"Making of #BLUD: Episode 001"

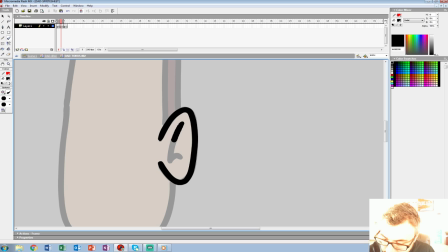[36:55]
So nothing really complicated here with this one because you don't need to,
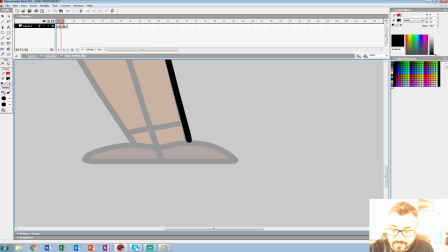[37:03]
you know, not everything has to be hard is a famous thing we always say around here because
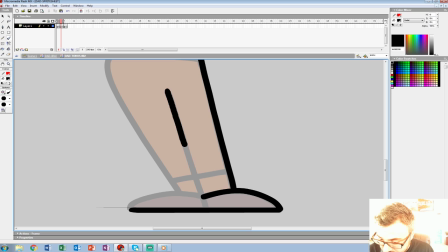[37:11]
productions sometimes seem to be hard when they don't have to be.
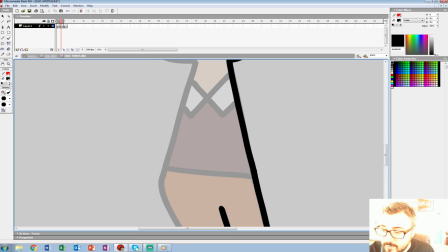[37:15]
And shortcuts, especially with sprite animation, and Andrew, our programmer,
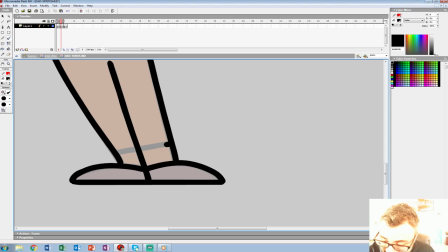[37:21]
keeps telling us that we have to start making these sprites smaller because otherwise we're going to have a 14-minute game with just a bunch of animation.
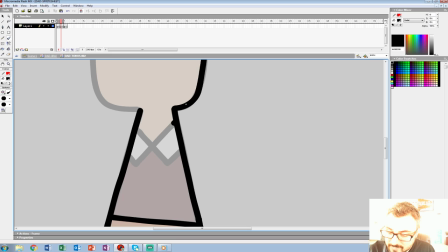[37:30]
So we're finding shortcuts here and there. What do people call it, a line boil? A line boil, yes.
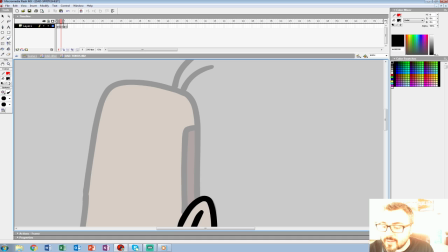[37:35]
I call it a... Like, why do they call it that? I guess I don't know. Oh, it looks like... I think the theory behind it is because when you zoom out and look at it, it looks like it's boiling underwater.
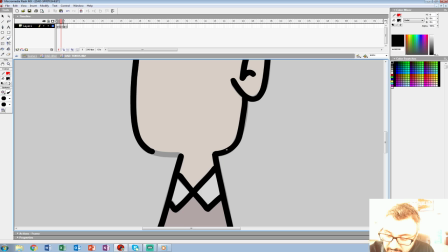[37:47]
Probably kind of how like the hair and stuff used to on stop motion. Yes, and like the hair looked like on stop motion.
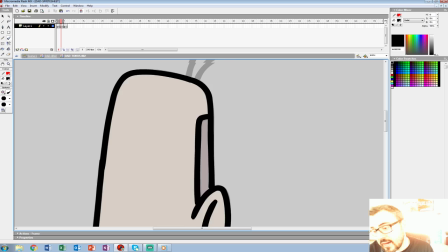[37:54]
I know it was called a shimmer when I was working at Augen Blick Studios.
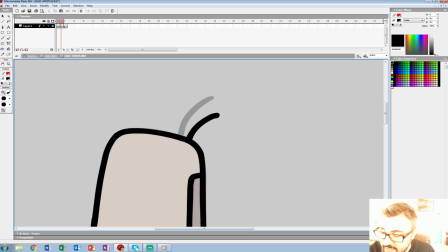[37:59]
I've heard it called a traceback, but it's all the same principle.
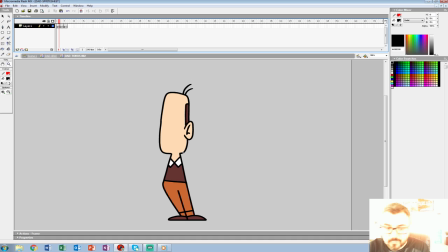[38:03]
And it's just really an efficient way to make a few drawings last a long time. Oh, whoops, that's his vest. And I forgot the shoes again. There we go.
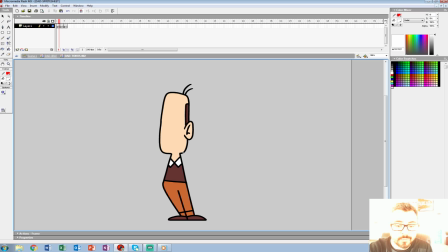[38:24]
All right. So since I made this a graphic,
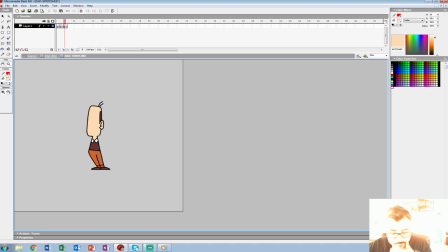[38:29]
the symbol a graphic, which all you Flash people know what that means, but it means it'll loop outside of this too. Now you see at 50%, and there's a little chunk there too. I'm not exactly happy with, but at 25%, it kind of feels alive again.
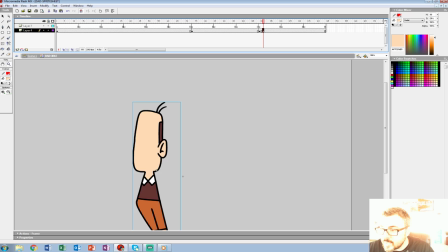[38:45]
And I constantly have to remind myself this is what it's going to be seen at. So, in order to save time,
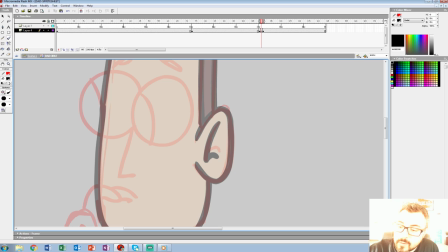[38:54]
we will kind of let those little things slide, whereas if it was something different,
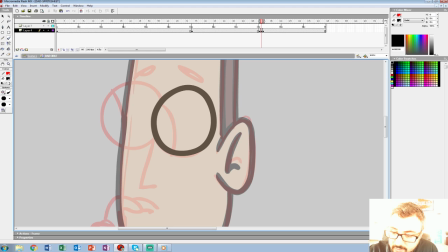[39:00]
we might catch it and redraw it a little bit. Okay, so we got the eyes here. Someone writes. Oh, Lawrence saying nice. Thanks, Lawrence.
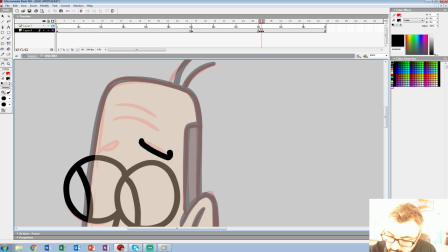[39:14]
Alright, so we got this lip here. Alright.
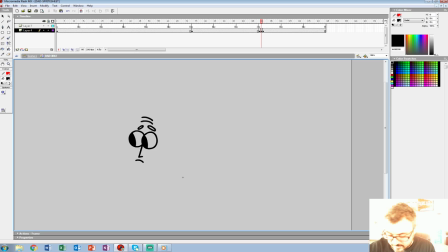[39:27]
Okay. So let me color that and I'll show you how I would do a blink for this guy.
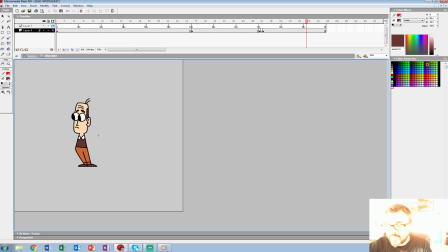[39:40]
Control G. Again, this goes right on top, and now you see he's like that.
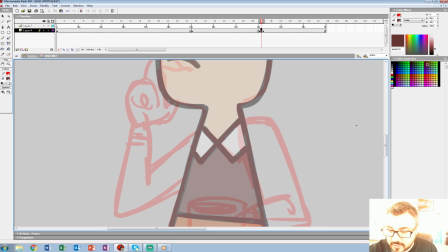[39:45]
Now, when I make him a symbol, which I'll finish the rest of the body first,
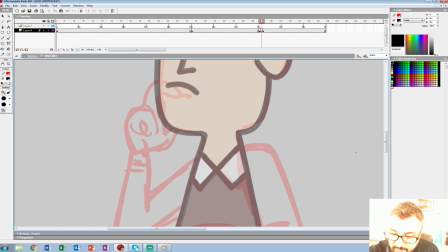[39:52]
we'll separate everything, and then I'll do some blinking animation or looking around just to make things interesting. Now, let's see. Do I like this hand? Not terribly, no.
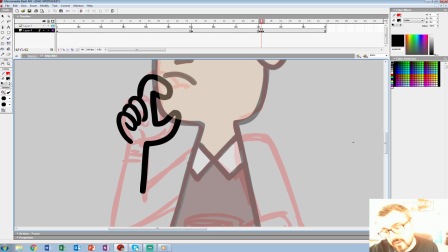[40:06]
Not at all, in fact.
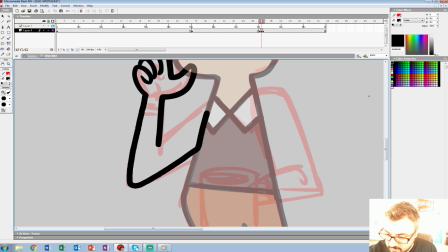[40:11]
That works. That works a little better.
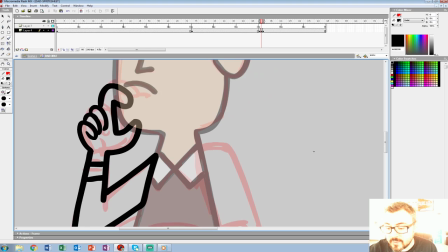[40:16]
This is called a match cut when this layer is going to go on top, but I had to keep the...
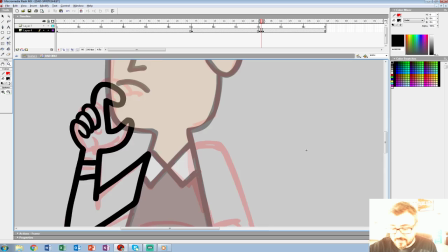[40:23]
It's supposed to look like it's behind and forward. And I know a lot of Flash people have the instinct to maybe separate that forearm and back arm,
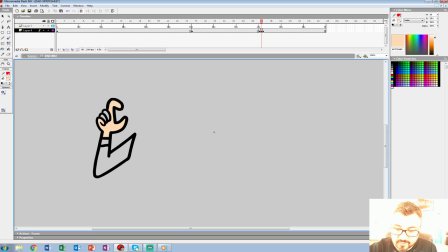[40:30]
but for something that we're trying to do traditional, I think the match cut works a lot better. Just a little more natural feeling. And you could get bogged down with too many layers.
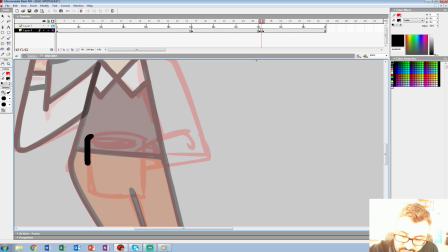[40:45]
Alright, now the cup of coffee. And we can even bring back the steam, which I separated as a symbol in that. But I'm going to see what the steam looks like over top
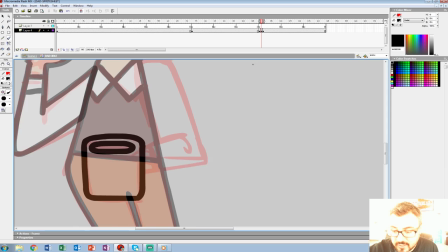[40:56]
of the dad, because I don't want it to be too distracting, because silhouette is definitely key with these kind of games.